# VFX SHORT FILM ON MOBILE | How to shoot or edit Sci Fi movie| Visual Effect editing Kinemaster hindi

हे गाइस, माय नेम इज़ जय। वेलकम बैक टू जेपी स्टूडियो। दोस्तों, इस VFX शॉर्ट फिल्म को हमने अपने मोबाइल फ़ोन में शूट और एडिट किया है। तो अगर आप भी चाहते हो कि आप भी इस वीडियो को अपने मोबाइल फ़ोन में शूटिंग और एडिटिंग करनी है, तो इस वीडियो को बिना स्किप किए पूरा देख लेना। और अगर आपको ये शॉर्ट फिल्म पसंद आई हो तो एक लाइक करके चैनल को सब्सक्राइब कर लेना, क्योंकि दोस्तों हम लोग ऐसे ही शॉर्ट फिल्म्स और मोबाइल वीडियोग्राफी के ऊपर वीडियोस डालते रहते हैं। अगर आपको कंटेंट पसंद आता है तो हमारी चैनल जरूर से विजिट करना। तो चलिए दोस्तों, बिना देरी के वीडियो को स्टार्ट कर लेते हैं।
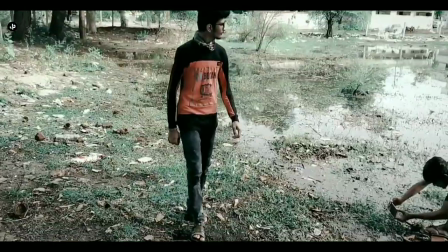दोस्तों, शूटिंग की बात की जाए तो इसे हमने बारिश के दूसरे दिन शूट किया था, क्योंकि हमें अपनी शॉर्ट फिल्म में पानी चाहिए था।
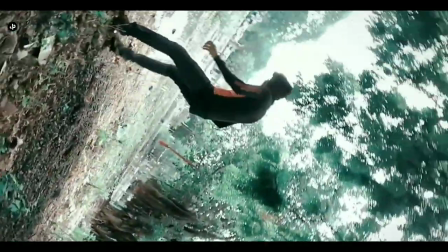और दोस्तों, ये रोटेशन की बात की जाए तो ये मैंने अपने हाथों से किया था।
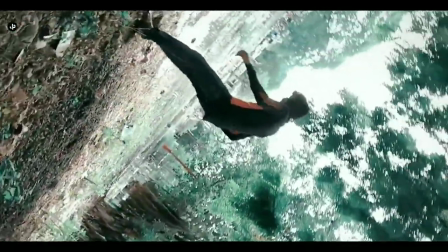आप भी दोस्तों अपनी शॉर्ट फिल्म में ऐसा रोटेशन शॉट डाल सकते हो, क्योंकि ये बहुत ही कूल लगता है।
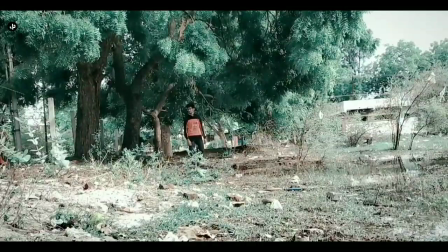ये थोड़ा टफ है रोटेशन करना, क्योंकि मॉडल को हमें अच्छे से सेंटर में रखना पड़ता है।
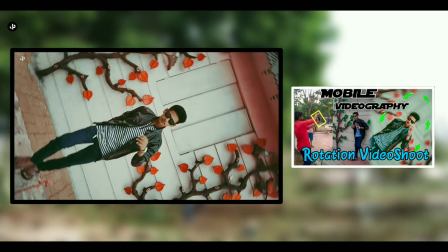तो इस पर हमने ऑलरेडी एपिसोड बनाया हुआ है, आप इसे चेकआउट कर सकते हो, हमारी चैनल पर आपको मिल जाएगा।
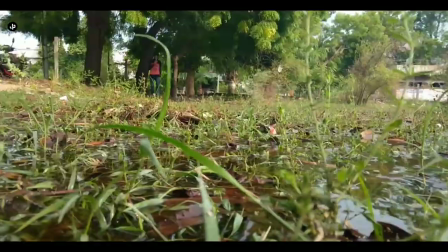सो अब हमें हमारी शॉर्ट फिल्म के फर्स्ट सीन को अलग अलग कैमरा एंगल लेके वीडियो शूट कर लेना है, जिससे सिनेमैटिक लगे।
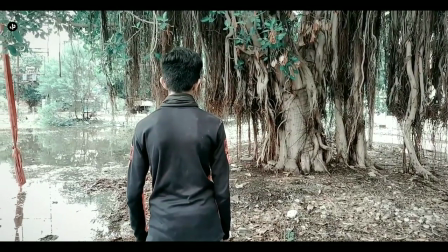और गाइस, शूट करते वक्त हमें वीडियो स्टेबिलिटी का ज्यादा ध्यान रखना है।
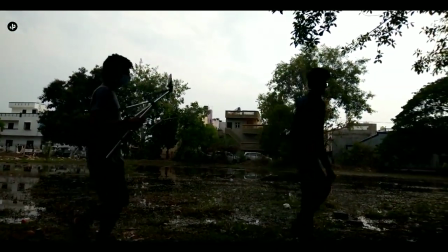आप स्क्रीन पे देख पा रहे होंगे, मैंने वीडियो स्टेबिलिटी के लिए ट्राइपॉड तक का यूज किया था, लेकिन इससे भी मुझे ज्यादा अच्छा रिजल्ट नहीं मिला था।
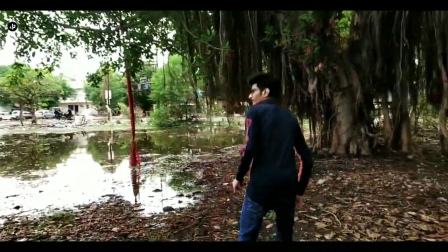और यहाँ पर आप स्क्रीन पे देख पा रहे होंगे कि ये वीडियो कितना अनस्टेबल है। फिर दोस्तों, इसे मैंने मोबाइल फोन में स्टेबल किया तो आप इसका रिजल्ट देख पा रहे होंगे।
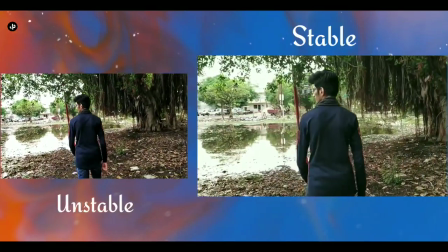ये जो लेफ्ट साइड है वो अनस्टेबल वीडियो है और राइट साइड स्टेबल वाला वीडियो है।
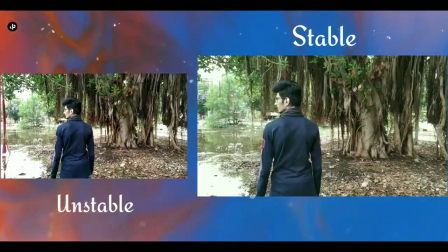सो गाइस, इसे मैंने अपने मोबाइल फोन में स्टेबल किया।
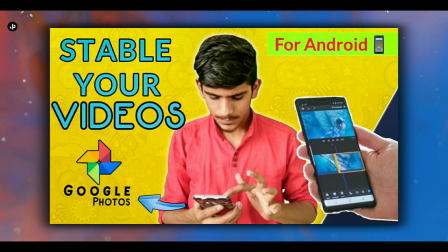तो अगर आपको नहीं पता कि मोबाइल फोन में कैसे स्टेबल करते हैं, तो आप इस वीडियो को देख सकते हो, ऊपर आई बटन पे मिल जाएगा और डिस्क्रिप्शन में भी मिल जाएगा।
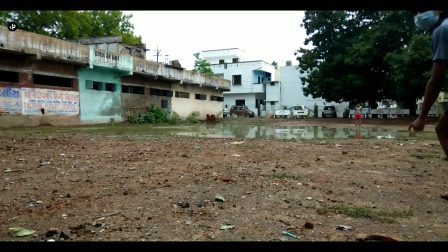दोस्तों, VFX के लिए हमने कुछ ऐसा प्रैक्टिकली ट्राई किया था जिससे रियल लगे, और पानी में पत्थर फेंक के हमने कुछ ऐसी इफेक्ट देने की कोशिश की थी।
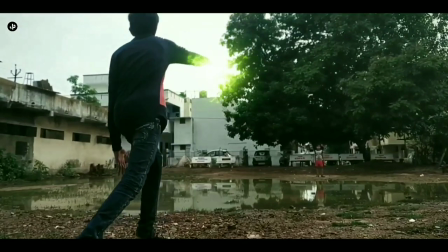जब फर्स्ट मॉडल सुपर पावर पंच मारता है तो वो पानी में लगे, और हमारा ये आइडिया काम लग गया, बहुत ही कूल लग रहा था वीडियो में।
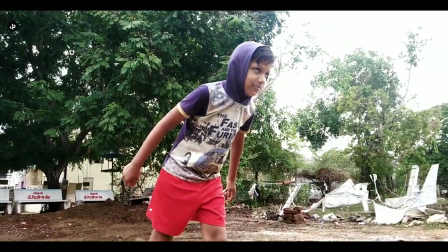फिर गाइस, आगे की कहानी तो आप सभी को पता ही होगा कि दोनों के पास सुपर पावर होती है और वो दोनों ही लड़ते।
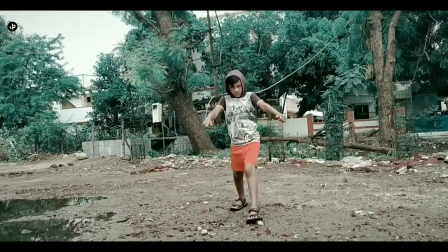So, अगर आपको हमारा शूटिंग का कॉन्सेप्ट और समझाने का स्टाइल पसंद आया हो तो हमारी चैनल को जरूर से एक बार विजिट करना।
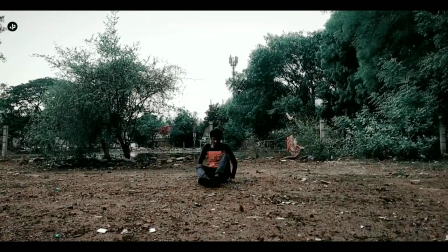आपको ऐसे ही तरह तरह के वीडियोस मिल जाएंगे, आपको बहुत कुछ एडिटिंग और शूटिंग में सीखने को मिलने वाला है।
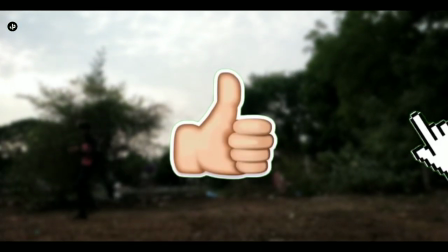अगर आप वीडियो के यहाँ तक पहुँच गए हो तो इस वीडियो को जरूर से एक लाइक कर देना, और कमेंट में हमें नेक्स्ट वीडियो का सजेशन जरूर से देके जाना।
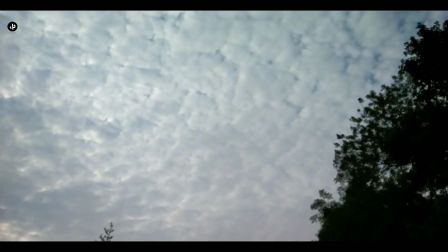चले गाइस, अब मैं आपको बता देता हूँ कि वीडियो को कैसे एडिट करना है।
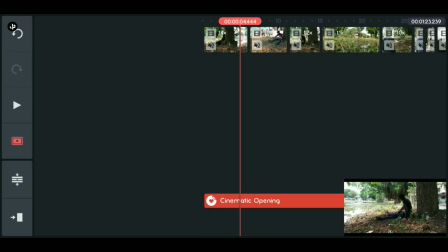दोस्तों, एडिटिंग की बात की जाए तो आप स्क्रीन पे देख पा रहे होगे, ये मेरा प्रोजेक्ट है जो VFX शॉर्ट फिल्म का है।
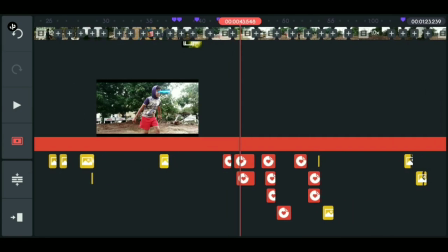यहाँ पे मैंने इतना सब एडिट करके रखा है, आप स्क्रीन पे देख पा रहे होगे, इतने सारे लेयर्स हैं और साउंड इफेक्ट बहुत सारे हैं, फिर बैकग्राउंड म्यूजिक है।
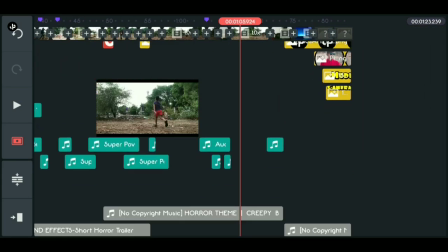और गाइस, ये सारी चीज़ें मैं एक एपिसोड में सब कुछ नहीं समझा सकता,
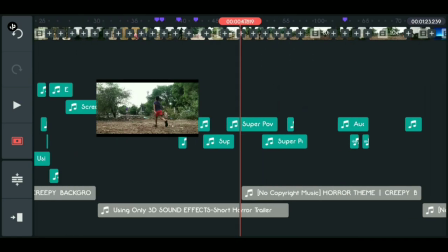आपको भी पता ही होगा ये वीडियो बहुत ही लंबी हो जाएगी और आप भी कंटाल जाओगे, पूरी वीडियो देख नहीं पाओगे।
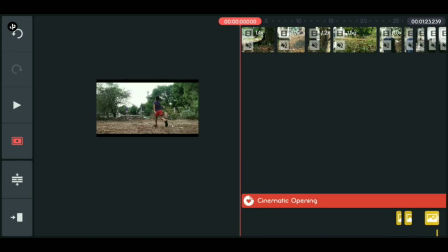तो गाइस, आपको पता ही होगा कि मैंने बहुत सारे एपिसोड्स बना के रखे हैं। सबसे पहले बात ले लो रोटेशन वीडियोग्राफी पे, तो इस पे एक एपिसोड बनाया हुआ है।
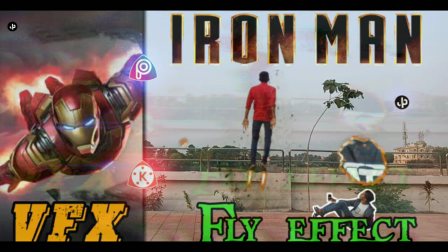फिर फ्लाइंग इफेक्ट पे अलग से एक एपिसोड है। फिर दोस्तों, कलर ट्रांजिशन पे है और कलर ग्रेडिंग पे भी एक एपिसोड बनाया हुआ है।
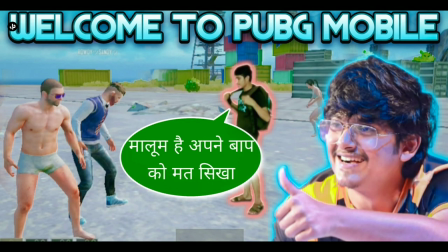दोस्तों, सुपर पावर इफेक्ट VFX वाले पे भी एपिसोड है, तो आप जरूर से एक बार हमारी चैनल विजिट कर लेना, आपको सब कुछ देखने को मिल जाएगा। तो दोस्तों, जो लोग नए हैं वीडियो पे वो चैनल को सब्सक्राइब कर लेना। 85% लोग तो सब्सक्राइब किए बिना ही वीडियो देख रहे हैं। फोकट में वीडियो देखते हो कानू, वो डंडाला, वो ड्रोन वाला डंडाला। तो दोस्तों, अगर आपने मोबाइल ड्रोन वाला वीडियो नहीं देखा तो वो भी देख लेना। मिलते हैं दोस्तों अगले वीडियो में, तब तक के लिए बाय बाय।